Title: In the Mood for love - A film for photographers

Hi there. In this video I'm going to look at a film that made a big impact on me and my work. It's a perfect example to illustrate the art of creating a look or feel within a project. Chinese director Wong Kar-wai has directed a number of amazing movies,
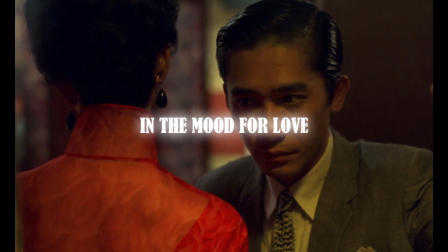[0:28]
but it's commonly thought that In the Mood for Love is his masterpiece. The film is a very simple storyline of forbidden love, but he manages to explore the subject so deeply that we as viewers are held in a sort of timeless space
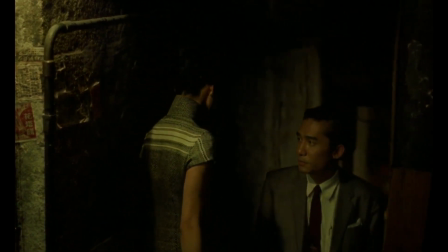[0:44]
as the actors play out their experience of loss and separation and isolation. Apart from the feel or mood that he created, there are a number of lessons that we as photographers can extract from the film. The effect that layering has on the way in which we interpret a photograph, the effects of color on mood, the emphasis on texture, as well as how the choice of focal length of the lens influences how viewers respond to subject matter.
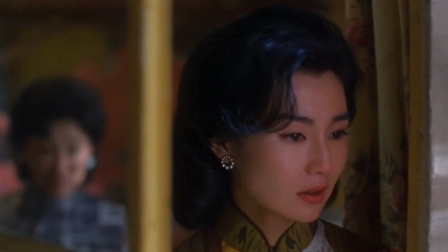[1:17]
Apart from these useful lessons, watching this film is like being in a fast-moving slideshow,
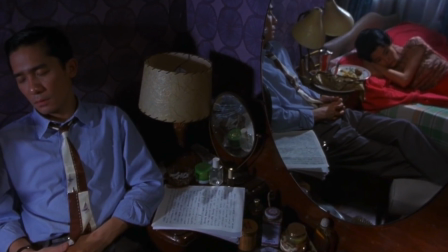[1:23]
made up of perfectly framed still images. The director isn't relying solely on the motion aspect of movie making.
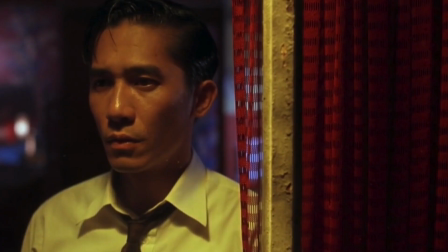[1:33]
He's holding the viewer's attention by constructing each frame as if it were a painting. If you enjoy this film, then you can binge watch all of his movies.
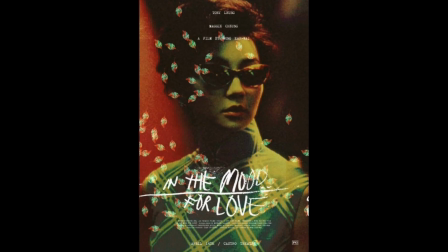[1:43]
They're all great, including Chungking Express, 2046 and Fallen Angels.
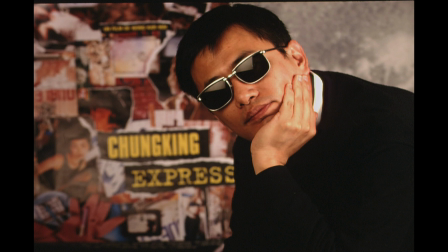[1:55]
Wong Kar-wai has had a long-term collaboration with the cinematographer Christopher Doyle,
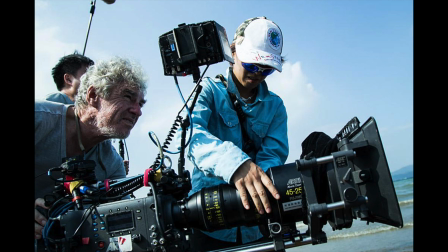[2:01]
and together they've created a film aesthetic that has been described as anti-Hollywood. In the Mood for Love follows two neighbors whose spouses are having an affair.
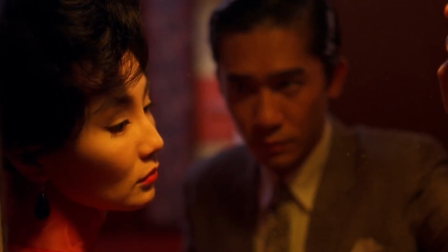[2:14]
They are initially drawn to each other for mutual support, but over time they fall in love.
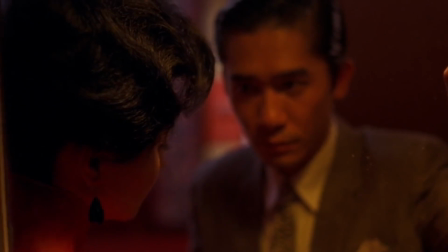[2:20]
There's no future for this relationship, so they're trapped in this kind of suspended drama.
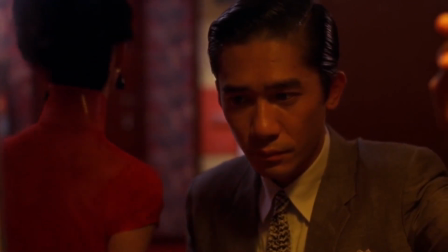[2:27]
And we as viewers are watching the interaction as voyeurs. And he's gone about filming it in a particular way that emphasizes this. I'll talk about it later. This is where the first photographic takeaway is, and that is how to use layering. He uses the technique of layering in a lot of his scenes, and what he does is put a barrier or some kind of obstruction between the lens and the subjects.
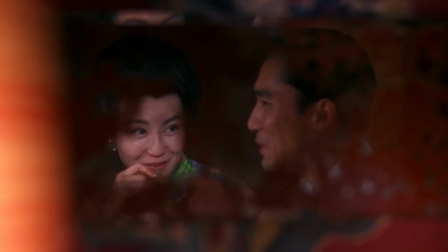[3:02]
Alternatively, he actually frames within the frame, so you'll have a doorway or a window, that kind of effect.
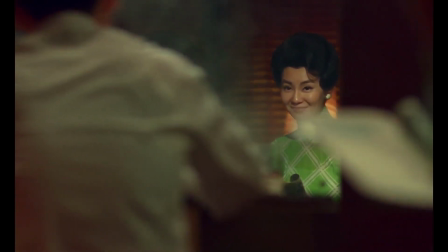[3:10]
So these devices are used to give the impression that someone is observing these characters, and in this case it's us, the viewers. We are the voyeurs peeking into their lonely lives.
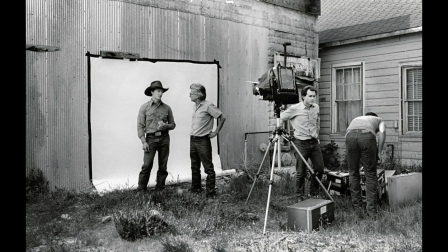[3:25]
Life almost never happens as a beautifully clean Richard Avedon photograph with a nice clean white background. There's always stuff going on.
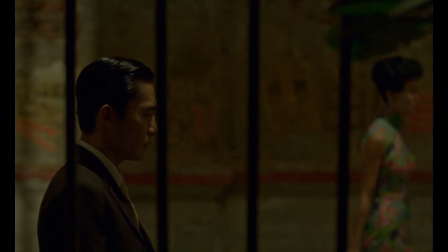[3:36]
So the way we look at life is within a jumble of different obstructions and activities. They interfere with our vision and our understanding.
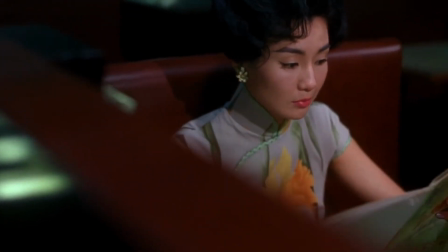[3:47]
So apart from the prying aspect of this layering technique, it's also closer to how we see the world through our eye.
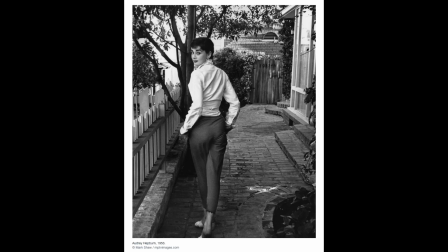[3:58]
In terms of still photography, the Life magazine photojournalism aesthetic from the 50s and 60s aspired to the simplification of the information within the frame so that the photographers could accurately communicate the story.